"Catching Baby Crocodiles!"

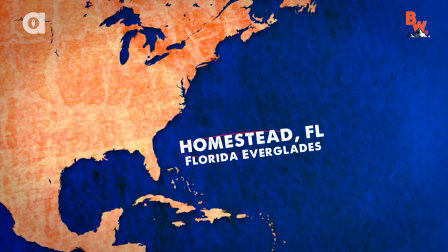229s
that's the older logo right there for you guys man we just started straight with a map on this one there's turkey point
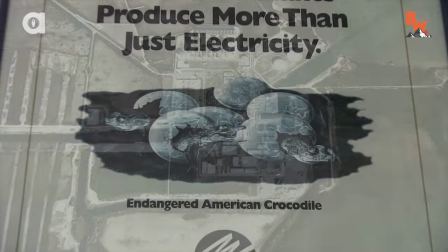236s
oh oh wait go back to that shot real quick that shot
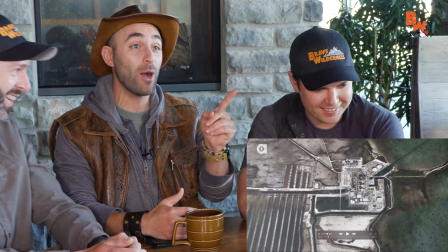241s
that aerial shot that looks like a drone shot you guys know how i got that shot that's actually a
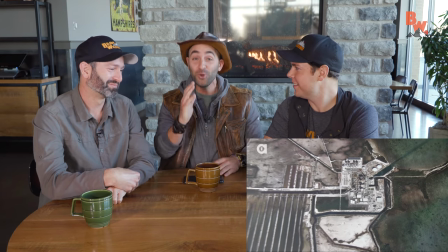246s
b-roll shot of a photograph in your office that i was like oh an aerial shot of the nuclear power plant yeah trust me they do
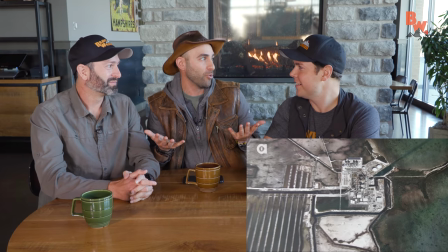253s
not let you fly drones around nuclear power plants and we didn't have a drone at that point anyways right yeah i i always remember this video the
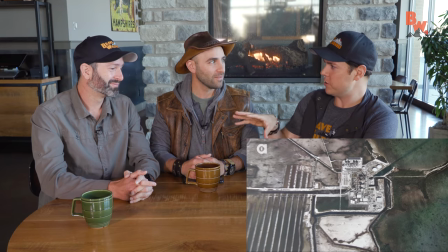261s
intro being kind of like awkward because you think a nature video and the first thing is like we're at a nuclear power plant yeah not really something you associate with
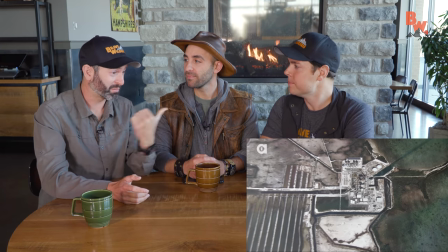268s
wildlife generally correct yeah very unique and actually back to your point like the security at that location is intense and i had to
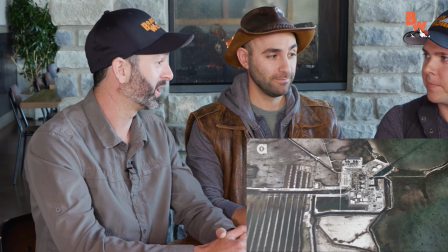275s
actually get clearance for you guys remember that in order to come on the property and definitely drones were not an option at that time.
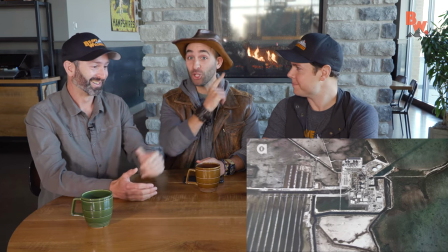282s
No, so you just zoom in on photographs to make it look like a drone shot. That works. There you go.
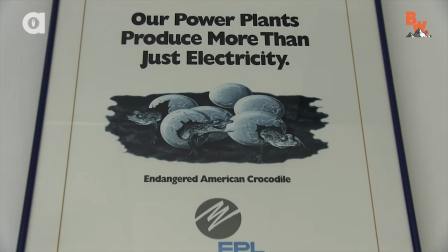287s
All right, let's do this.
This location is home to one very unique conservation effort that is helping revitalize the population of American crocodiles in South Florida.
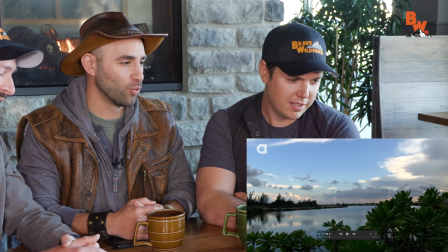296s
Oh. So you see that right there? That really quick B-roll shot? I remember, yeah, it is really quick.
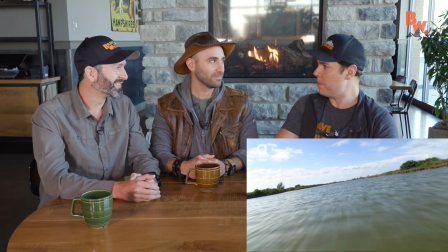302s
I remember hanging off the front of the airboat being like, man, this is such a cool perspective.
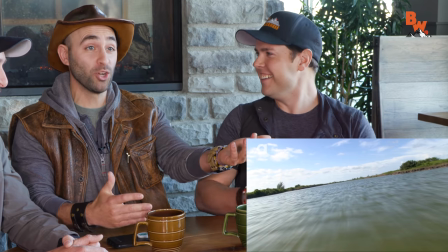307s
Today, we would just use a drone. Right, this was like the original drone shot right here, because it's so smooth.
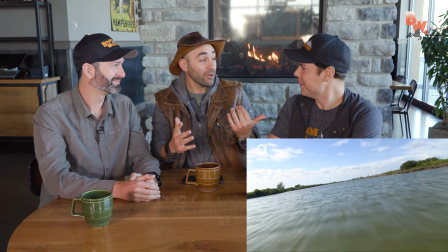313s
You're on that airboat, and I remember that, and it's just kind of scary hanging off the front of an airboat going that fast. It's kind of fun, too.
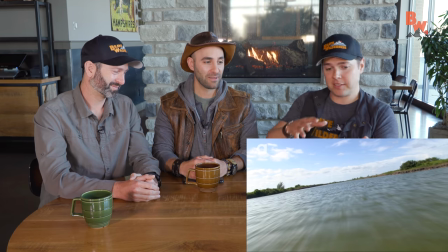318s
You're like, whoa, this is awesome. Yeah, it feels like a video game or something. Yeah, so actually, in a way, this is like the original drone shot before we ever thought about having drone shots.
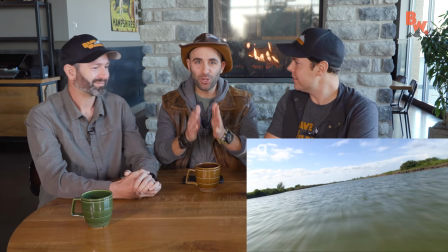326s
I wish it would have been longer, though. You notice, again, these early episodes, we were so fast to just get to the animal.
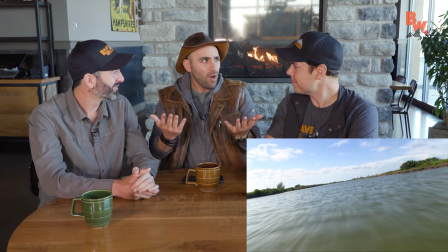332s
I look at these B-roll shots. I'm like, what? Is this all it was?
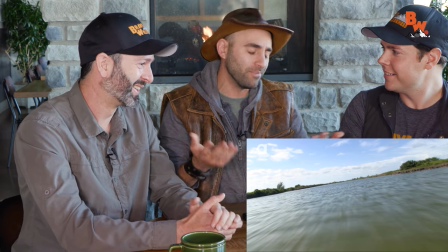335s
It's like, boom, boom, boom, boom, and then the B-roll shots are over, and you're into it. but I don't know, I like taking more time to set up the episodes these days.
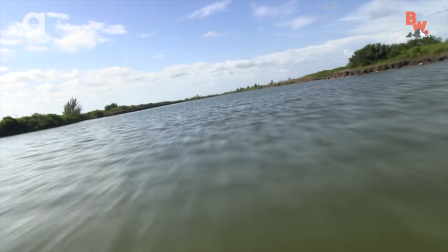342s
Right, you edited these, so that's true.
Working closely with wildlife biologist There he is.
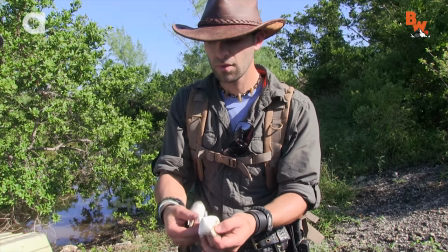348s
Man, the shots are fast.
Retrieve freshly hatched baby crocodiles so they can be tagged Whoa, wait, go back to that shot of my hat.
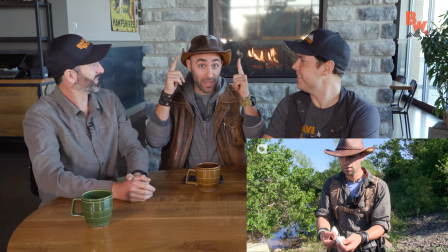355s
What is going on with my hat there? That is this hat, right? Like, I keep bringing this up that I've been wearing the same hat for all of these years.
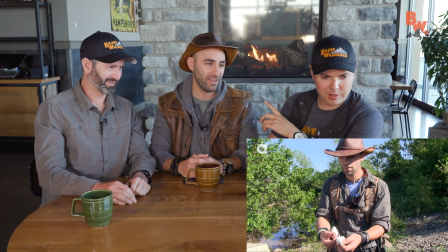364s
Look at, this is like its original form right there. So, obviously, your hat looks a little big here.
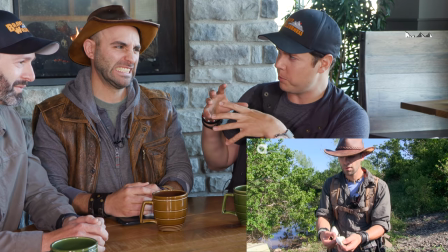369s
So, which is which? Did your head get bigger or did the hat get smaller? The hat got smaller. I've got a tiny head.
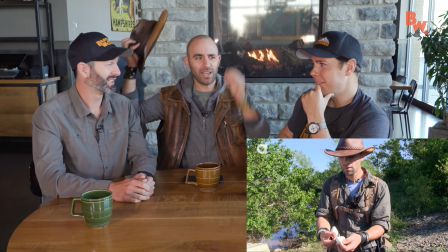375s
It's like the size of a peanut. It's tiny because I don't have any hair. I think his head might have gotten a little...
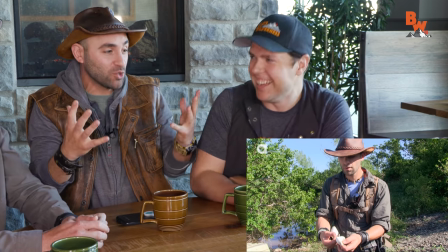379s
I don't know. If my head grew, I feel like I'd have to have switched my hat. All right, let's keep rolling.
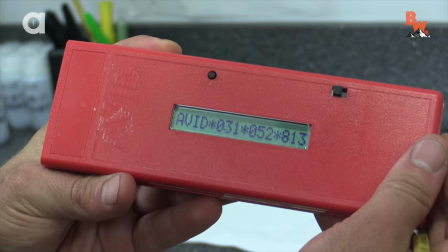385s
Little peanut head.
So they can be tagged and recorded before being released back into the environment.
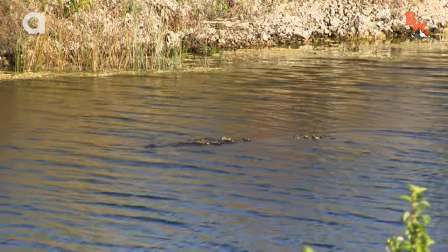390s
Love that shot. That's a clear shot.
The colon canals are meant to...
There is a big guy.
...for the reactor.
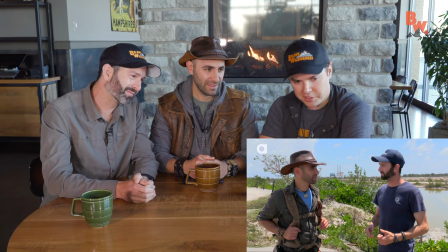395s
However, the property which is like four thousand there is man You can really tell how old this video is because Mario look at your beard
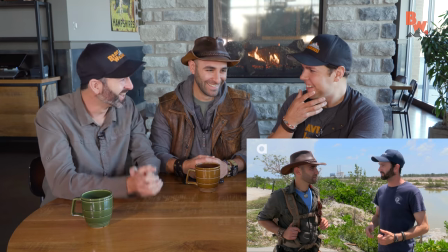404s
Nice and dark what happened?
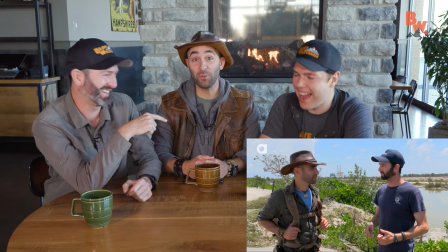406s
I think the gray hair started to come in once I started working with you guys It's probably all the stress and pressure, but it's like it's like the mark of the silver wolf Yeah,
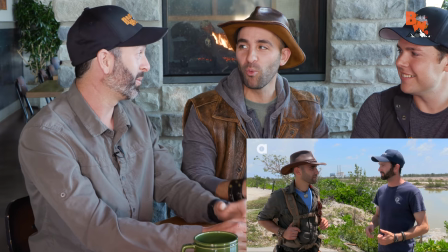415s
you know, I got a couple in there when my beard gets longer. I got a couple of those hairs You evolve from a coyote to a wolf at some point.
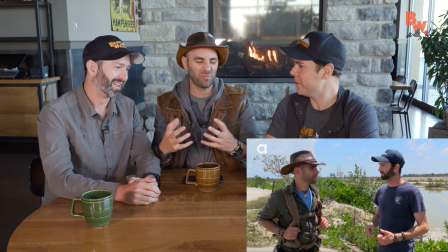423s
I'll just become wolf I don't think so. I don't think that works for you. But yeah, dark beard.
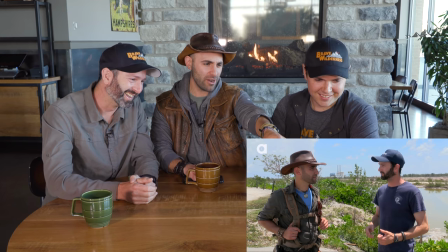429s
That was a while ago, huh? Yeah, look, you're not even wearing Brave Wilderness attire here. That's your official shirt.
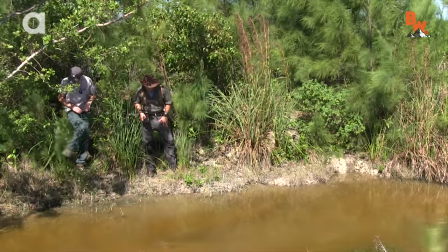436s
And there's a nuclear power pit in the background. There it is.
This canal system turned out to be excellent nesting habitat.
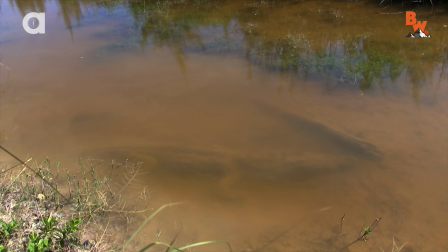441s
Oh, stop right there. What do we got there? Look at that big boy. That's a huge crocodile. Yeah, that's actually a 12-foot crocodile. And that's a male that would hang out in that area.
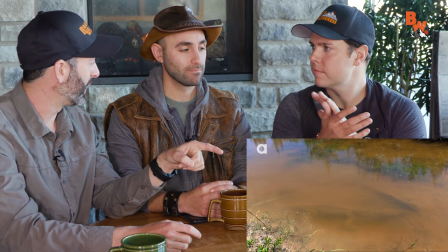451s
That was his little territory. I remember we stumbled upon that, and you were like, can we catch it?
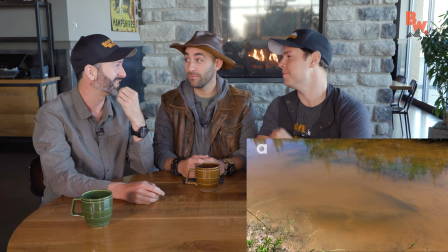457s
And I was like, well, we might, but not today. I literally wanted to jump.
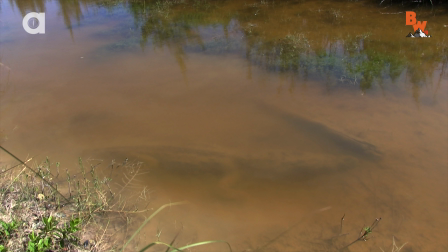464s
That's me filming that shot on the embankment, and it's really hard to be like, okay, this is only a couple feet of water.
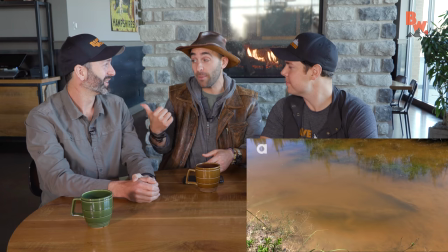470s
I think I can catch this crocodile. This was coming just a couple of days after we caught that big alligator in Everglades, so I was on crocodilian overload.